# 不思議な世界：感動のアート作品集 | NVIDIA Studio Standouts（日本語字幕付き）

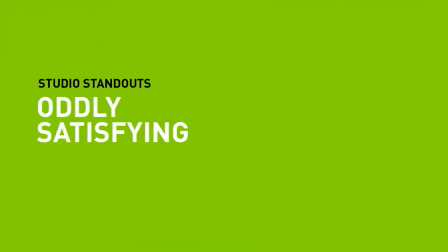[0:00]
Hello again, art fans. Steve here from NVIDIA. You know, lately I've been pondering some of life's biggest questions.
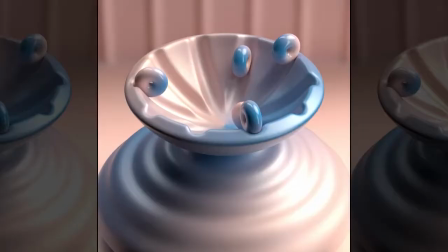[0:08]
Who are we? Where are we going? And why do we all love those strange, repetitive,
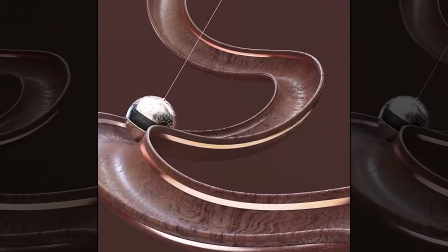[0:14]
oddly satisfying pieces of art that always seem to fascinate us, even though we know what's coming next?
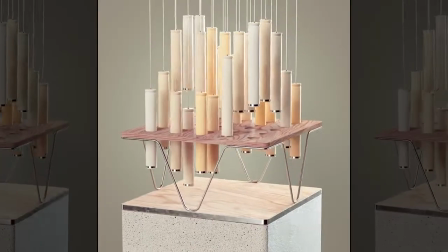[0:20]
Well, to find these answers, I sought out some of the creative minds behind these puzzling, perpetual pieces.
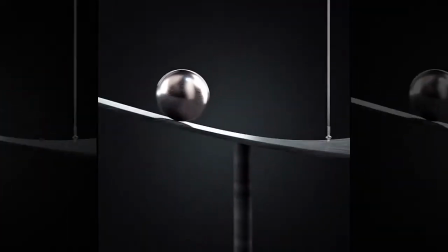[0:26]
Where do the ideas come from? And why can't we turn away from their hypnotizing spell?
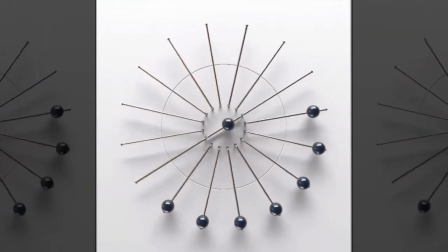[0:33]
Oscar Peterson is the first artist we tap for answers.
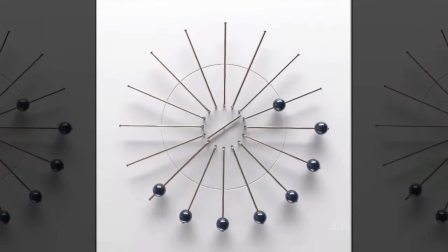[0:37]
Oscar says his passion for engineering and physics, plus a love of Legos as a child, drives a lot of his creations.
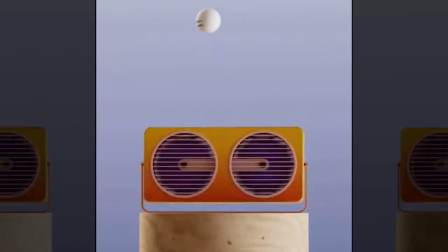[0:46]
Ah, it definitely shows in his fun kinetic pieces.
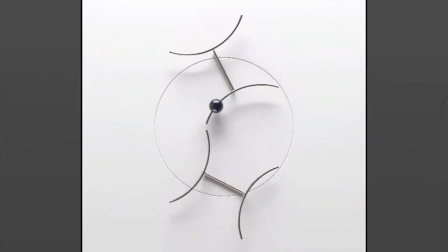[0:51]
The designs are clean and simple, mesmerizing, but there's a ton of complexity in the animation.
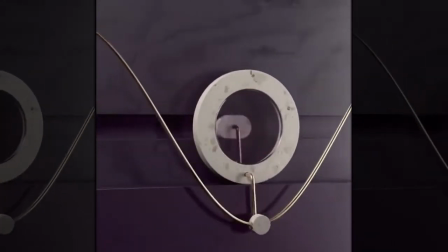[0:58]
You can feel the weight, momentum, and tension. Look at this one.
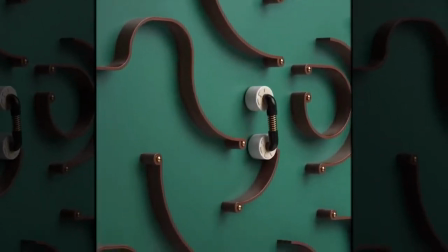[1:04]
It's perpetually falling wheels, right? This is mesmerizing, isn't it?
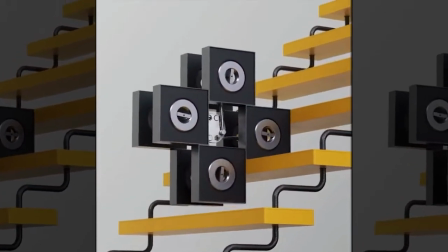[1:09]
I mean we find ourselves willing every piece to succeed even though we already saw it happen again and again and again.
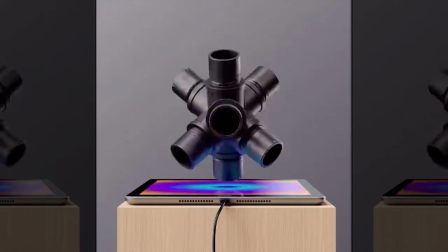[1:18]
Oscar puts together his creations with Cinema 4D, Arnold,
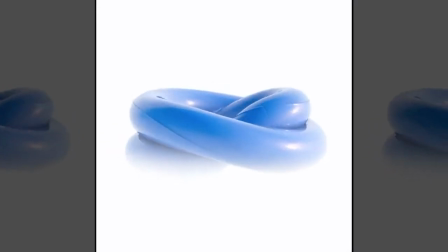[1:23]
Redshift and After Effects all powered by an Nvidia RTX 3080.
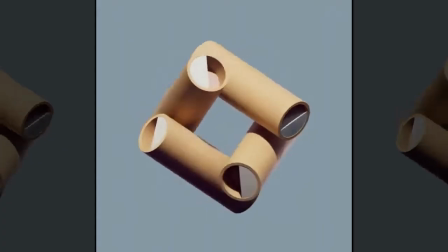[1:29]
From there it's all about imagination and problem-solving, focusing the mind to reach the perfect combination of physical materials and immaculate timing
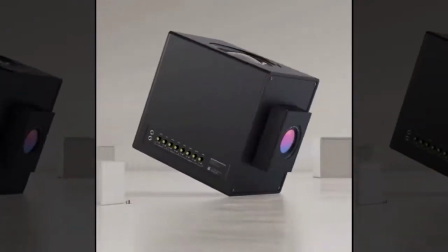[1:37]
or what Oscar calls quote getting into the flow state, unquote.
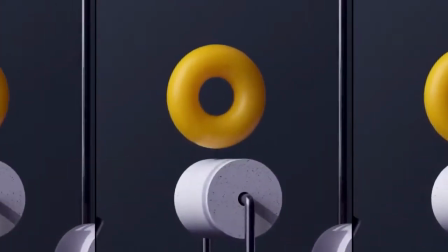[1:44]
Yeah, flow state, that's it. Well, whatever it's called, we're there with it.
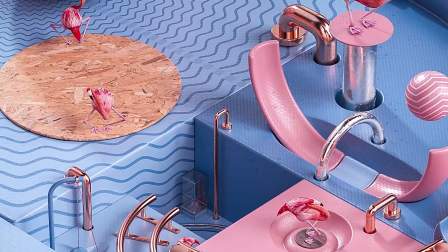[1:53]
I think I can safely say that nobody creates pink flamingos-inspired kinetic artwork like Arben Vlasilou.
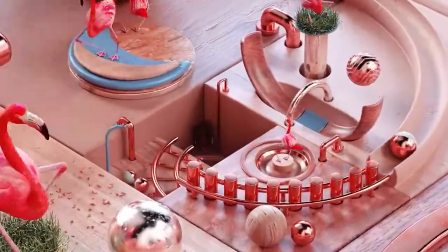[2:00]
I mean, come on, it's pink flamingos, need I say more? To make the piece even more interesting, he creates a changing depth of field that's like a gentle,
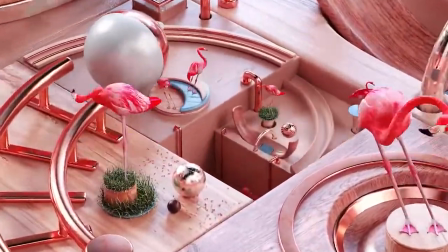[2:09]
perpetual, fractal fall into the world of all things flamingo.
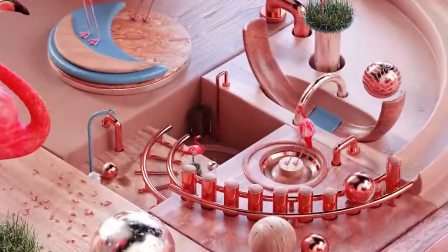[2:13]
That is dance-vibing flamingos even better. Then he adds a fun upbeat sound mix to pull it all together.
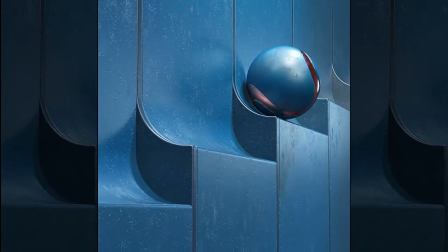[2:21]
It's fantastic. His inspiration? Maybe not surprisingly. It's a history and graphics design.
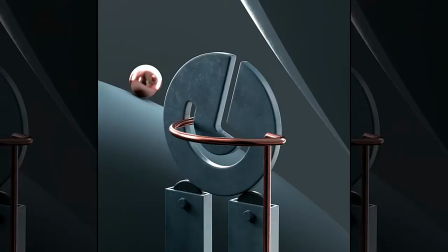[2:27]
A fondness for math and a lifelong obsession with mechanical projects and objects that play with the limits of physics.
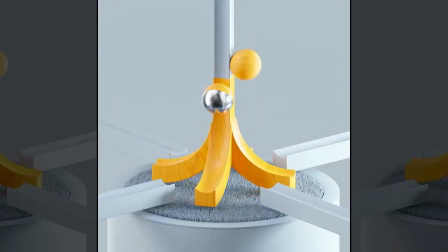[2:36]
Harbin just wants to add an oddly satisfying meditative break to everyone's busy day.
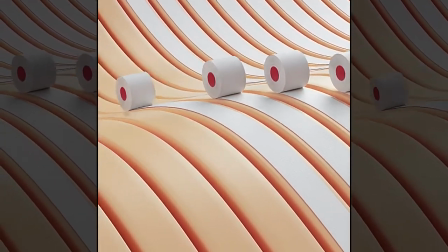[2:41]
And looking at these creations, it's pretty obvious that it's working. From all of us, thank you Arben for that.
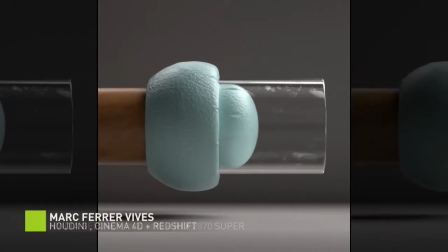[2:49]
Okay, this ball and two piece is just plain odd and funny at the same time, especially with the sound turned up.
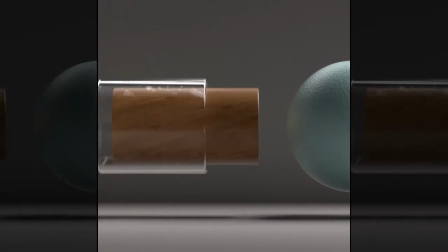[2:58]
It's a great example of how Mark Ferrer Vives uses humor just about any other life experience to inspire his work.
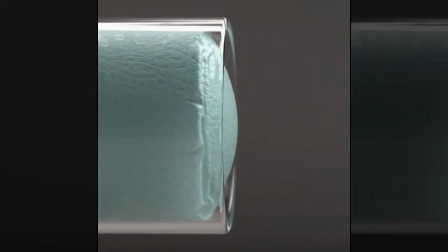[3:06]
And what exactly inspired Mark for this particular piece? Well, I can guess, but I'll leave that to your imagination.
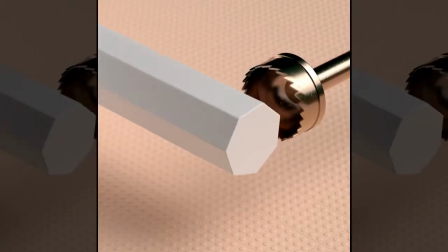[3:14]
At any rate, he definitely loves to experiment. Modeling, materials, angles, animating,
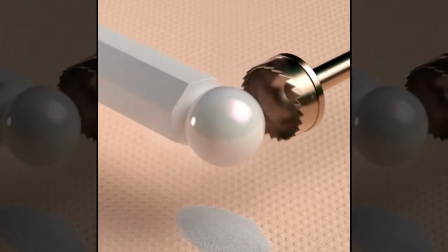[3:20]
whatever makes the piece feel right, brought to life with 3D applications like Houdini or CD4.
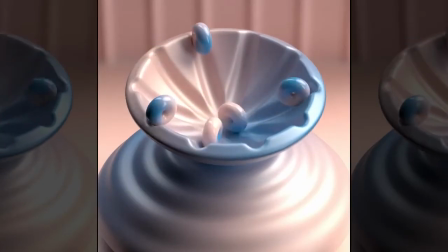[3:27]
The end goal is to give you a moment to pause and let your mind drift in wonder.
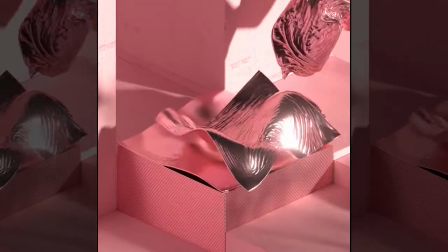[3:34]
Satisfying indeed.
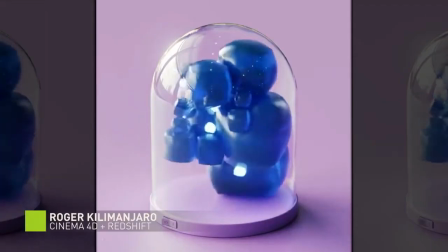[3:40]
Roger Kilimanjaro loves putting a surprising twist on everyday objects.
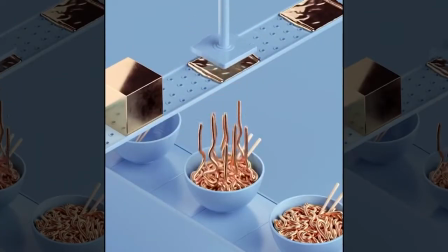[3:45]
Come on, ramen made from gold? But he does it beautifully.
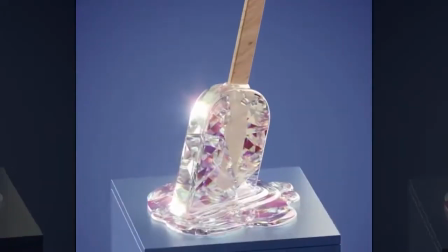[3:50]
The colors and materials are bold and the animation is fun and engaging.
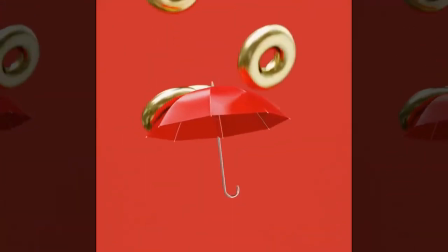[3:55]
For Roger, a strong sense of curiosity is key to the realism of his work, especially the motion, rhythm, and weight of things.